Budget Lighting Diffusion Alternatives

So we're always on a hunt for soft quality of light, but sometimes, especially in the industry that we chose to work in, a lot of things come at quite a cost, whether it's a soft box or a large diffusion frame or just diffusion materials. And a lot of the time we're working on a budget and looking for a cheaper alternative. And that is the purpose of this video, which is focusing on using different budget materials under all of which like $20 to diffuse our light and then see how that actually compares to actual professional diffusion gear. So with that being said, my name is Brady. Welcome and or welcome back to the channel. If you've been here before, well it's nice to see you again.
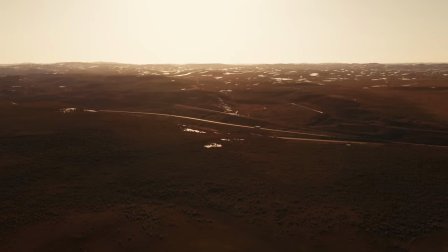0:35 If you've not been here before, well it's great to see you. I've been a little bit distant lately. I moved. I'm in Utah now. That's a song for another day. We don't have a lot of time to touch on that at all today.
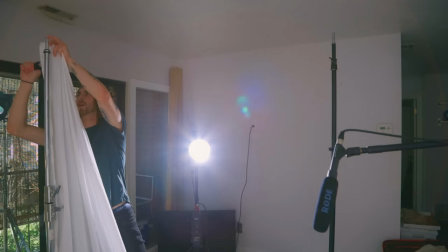0:48 So a little disclaimer for most of these.
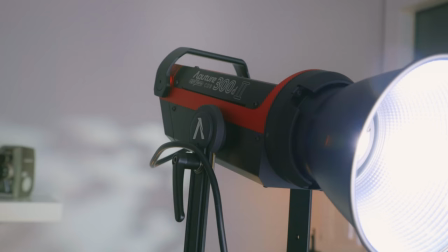0:50 Obviously you're going to see behind the scenes of each setup, but the light that I'm going to be using as the key light through and through is an Aputure 300D with a reflector dish.
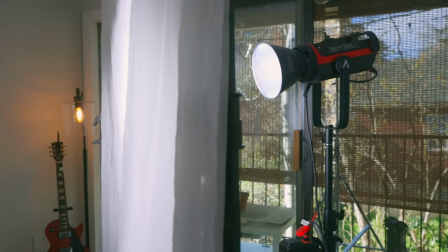0:58 So that light is going to stay the same throughout the entire time of all the different diffusions in a material
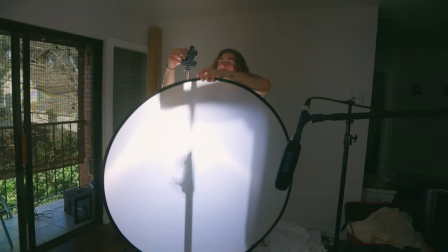1:04 in which we are diffusing or the way in which we are diffusing is going to be the one that is changing and then also through all of these tests i'm also going to
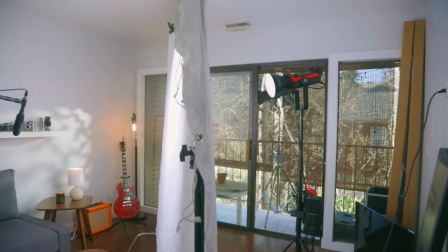1:11 put in a comparison of i think i'm going to run it through half grid diffusion just a half grid diffusion frame just like how i typically would and we're going to see you know what they look like next to each other whether it's a professional grade rag or just something that's five dollars like a bed sheet so with that being said we're gonna dive into the first one here and that's actually one that you've seen on my channel already and that's what's lighting me right now.
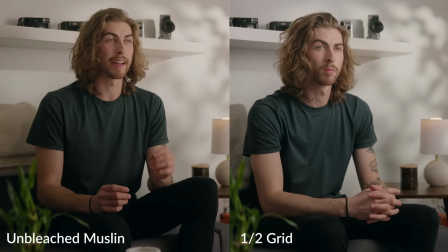1:34 I actually use it all the time and that's unbleached muslin and I got that from a fabric store. Now, unbleached muslin, it's a little bit more warm of a material.
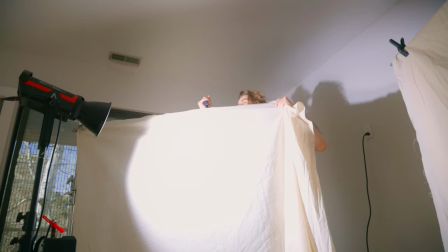1:41 You can either use this material to bounce light off of it back onto myself, which is what I'm doing here, or you can also cut through it.
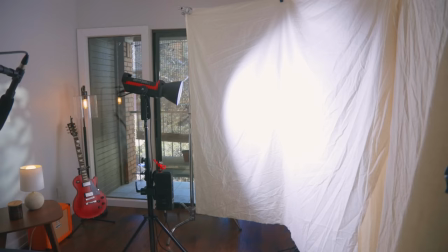1:49 So a variety of the materials that we're using in this video, we're either going to cut light through or bounce light off, but don't worry, I'm gonna talk about that in each segment of the video.
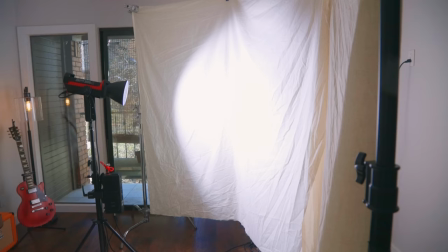1:57 So unbleached muslin, you can probably get this for, I would say, no more than $10,
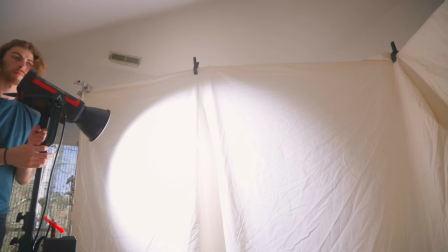2:02 depending on the quantity and the size of which that you get, I think I got this for $10 and it's like 12 feet wide of unbleached muslin. Very nice material, you see it used all through the industry, but you can get it very cheap and easily at places like crafts and fabric stores, and then be able to just clamp it up to a stand, tape it to a wall, hang it however which way you find fitting for your project, and there you go, you've got some great diffusion.
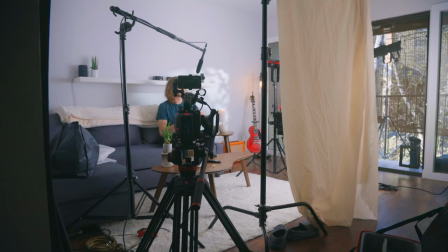2:23 So what we're looking at here is my Aputure 300D blasting into this little like semi-circle of this muslin. And it's really bouncing into that and then coming in and wrapping across my face how you can see it here.
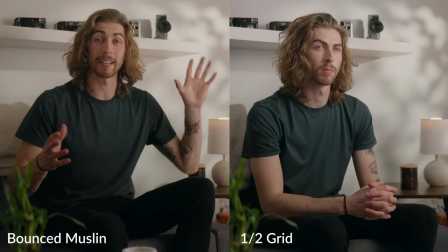2:35 And like I said, this always just looks very, very nice, especially when you're bouncing it. So this might be my go-to favorite. Again, I'm using this my key light here. And so far, I'm loving it. So that's the first option is unbleached muslin. So now what if we switch it up? say next thing along the lines which we've heard and talked about so many times is literally a shower curtain this shower curtain looks like very honestly and I have not used this yet I just bought it the other day and I'm actually really excited to see how this curtain diffuses the light I think I'm it's thicker I might try to cut through it because it's thicker it might it might add a nice soft
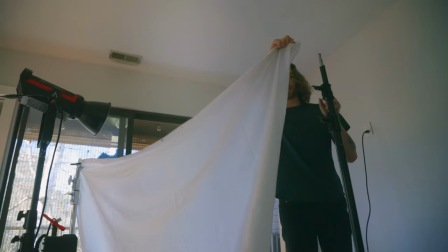3:12 quality of light so we're gonna throw this up here and see how it looks for the first time together,
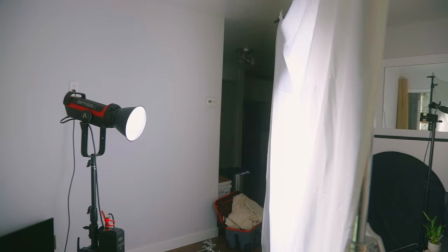3:17 but a shower curtain. I got this for $6 at Target. So again, we're staying under $10 for this.
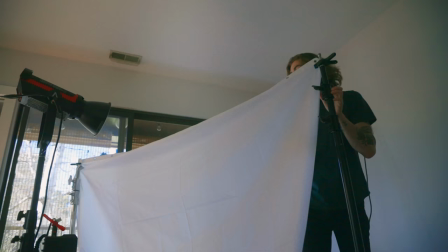3:22 And I'd say the best way that we're going to set this up is probably hang it from two stands, maybe clip it to each side of two different stands. Or if you've got a grip arm, you can just hang it from that as well. But let's go get this put up and see what it does with the 300D on myself. So this is the shower curtain and it's probably about five feet apart right now, five feet by five feet.
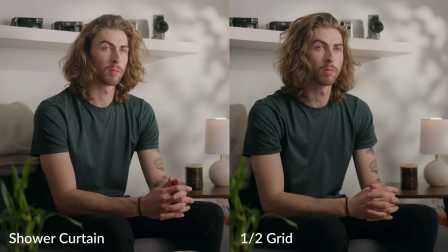3:41 So it's a very large source of diffusion and it looks, I mean, as far as the monitor goes, the shower curtain looks really soft.
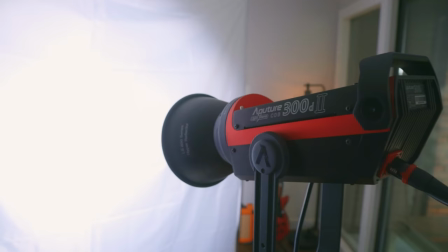3:49 So this is an option to work with is the shower curtain from Target. Some of them are thinner, like more translucent. Some of them are more clean white. This is like a matte white finish. It's not one of the clear transparent shower liners. So that's something that you need to take into consideration when getting one. I'm using my phone to monitor and honestly, I'm impressed.
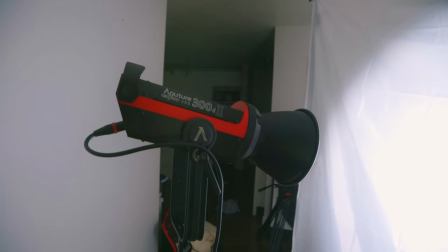4:07 It looks really, really nice.